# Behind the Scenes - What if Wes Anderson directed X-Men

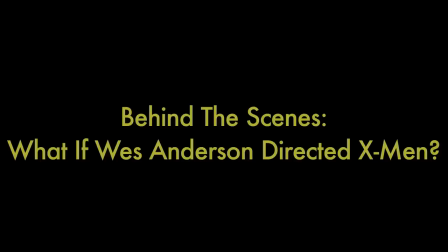[0:03]
Just don't get too crazy. Just be like, you know, like, like, you know, like, dodge, dodge.
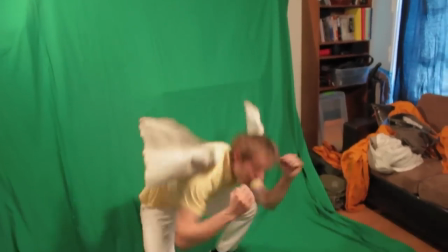[0:08]
Okay. And duck. And, uh, a blade flies at you.
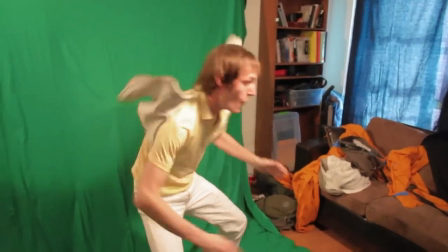[0:16]
Okay, uh, one more, you have to like that. Like, fly at your chest, like, whew. Oh, sorry, my hand got in the shot. Right now, we are, uh, executing the reveal of the house. The scene where the, the car are, you know, Because we can't get one of the,
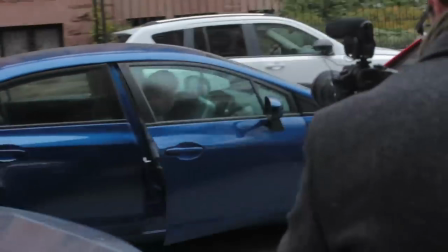[0:34]
we don't have a car crappy enough to be one of the gypsy cabs from Royal Tenderboms, but where the car pulls off and drops Bobby Drake off.
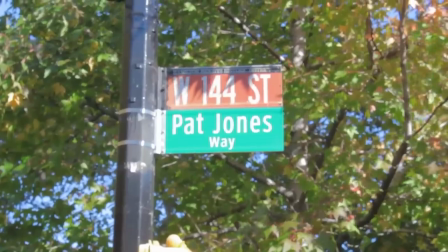[0:40]
And so we have to make sure that we show, you know, we have a good view of the house because that's a lot of our production value.
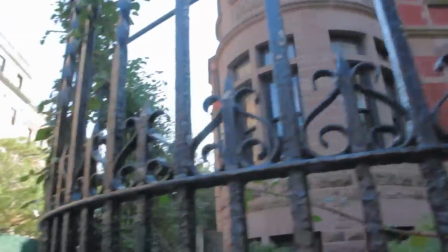[0:47]
And that's one of the things that I think makes the video cool, the fact that of all the Wes Anderson parodies people have made, we're the only one to actually use the house.
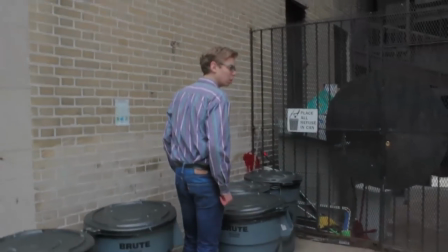[0:57]
And do one more time, after you do it, kind of like look up, it's like the ice spreads out. And go. We're shooting on the Panasonic GH4, mostly because,
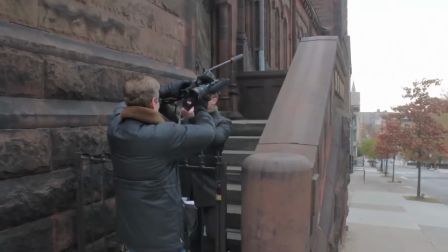[1:14]
being as this is a Wes Anderson video, there have to be slow motion shots, and this shoots 96 frames per second, while most cameras only shoot 60. So that was crucial. Also it shoots 4K, and so I kind of figured, why not? Let's really go for it and shoot it in 4K.
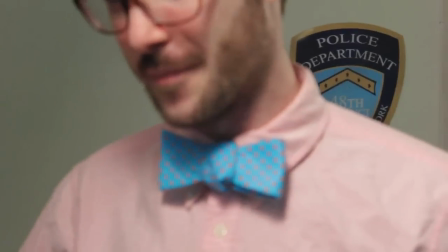[1:32]
Just in terms of relative to the first time so in terms of still not being sure if I'm doing it right
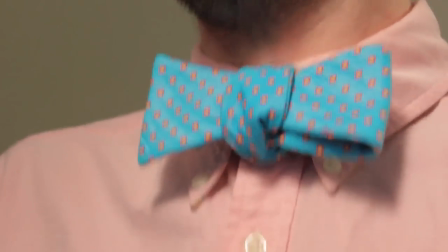[1:37]
This is the best one yet Actually serious question bowtie the middle of the knot is usually not like that, right? It's usually smaller. Yeah, okay The team that we're using in this is the original X-Men team and the original X-Men
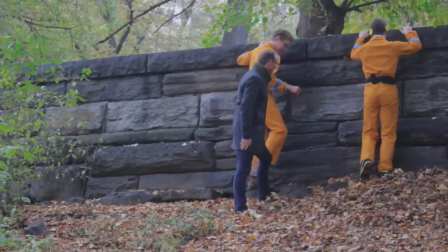[1:50]
were all in matching yellow and blue Uniforms which works well with the Wes Anderson aesthetic because like you know
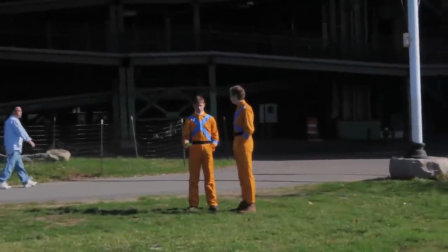[1:57]
like, Bottle Rocket, they have the yellow drum suits. And so, to me, it made the most sense to buy yellow drum suits and then use blue accents on them.
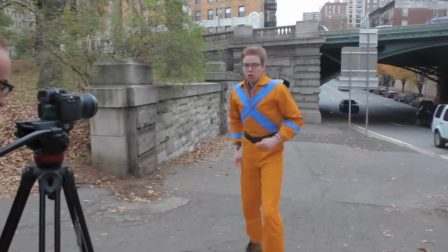[2:04]
I was thinking a mix of, like, use the colors from the original X-Men, which also used in X-Men First Class,
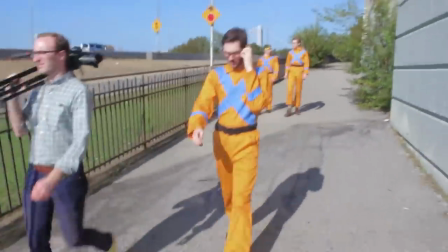[2:10]
but the design
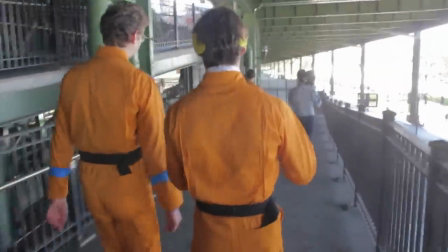[2:13]
sort of based it partly on the 80s X-Factor costumes and also the leather jacket designs from Grant Morrison, Frank Whiteley's New X-Men run with the X's on the chest and then the stripes on the arms.
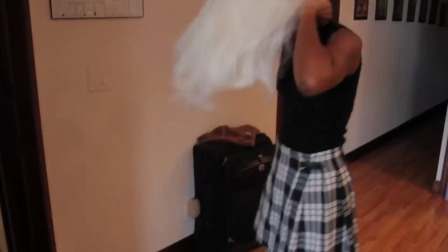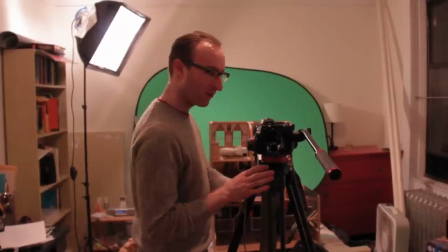[2:34]
Today we're shooting what I think is gonna put us on top of every other Wes Anderson parody that has been made,
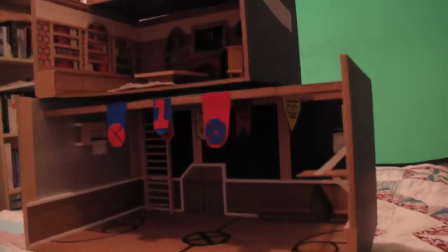[2:44]
because what they don't have, and we do, is a miniature cross-section model of a primary location.
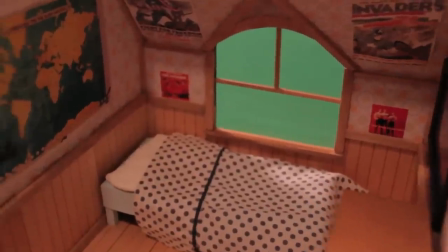[2:53]
In this case it is the Xavier Mansion, of course built basically like a dollhouse,
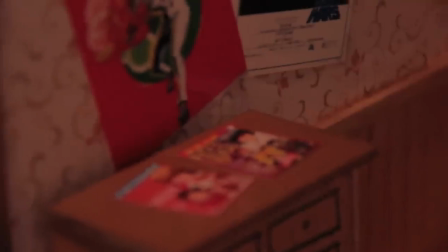[2:58]
and was built by Ben McCrell, who's a very talented theater stage designer.
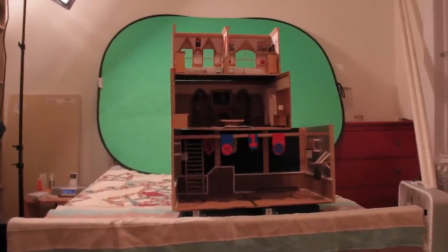[3:05]
We've got Jean Grey's room, Scott Summers' room, the library, and the danger room slash gym in the basement.
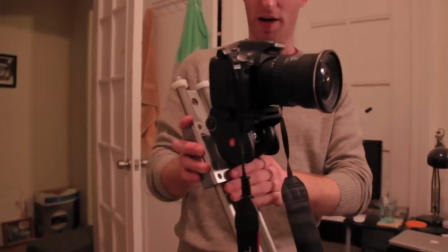[3:13]
And so we're shooting these shots going through the cross-section of the house, and we've shot actors on a green screen,
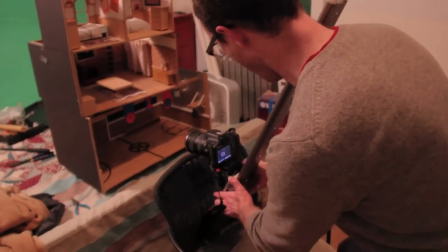[3:19]
and so we're going to add them inside of it, similar to the shot in The Life Aquatic that goes through the cross-section view of the boat. This is the coolest thing that's ever been in any video we've ever made. Like, that's not in-depth iteration. It really is. It's amazing. I love it so much.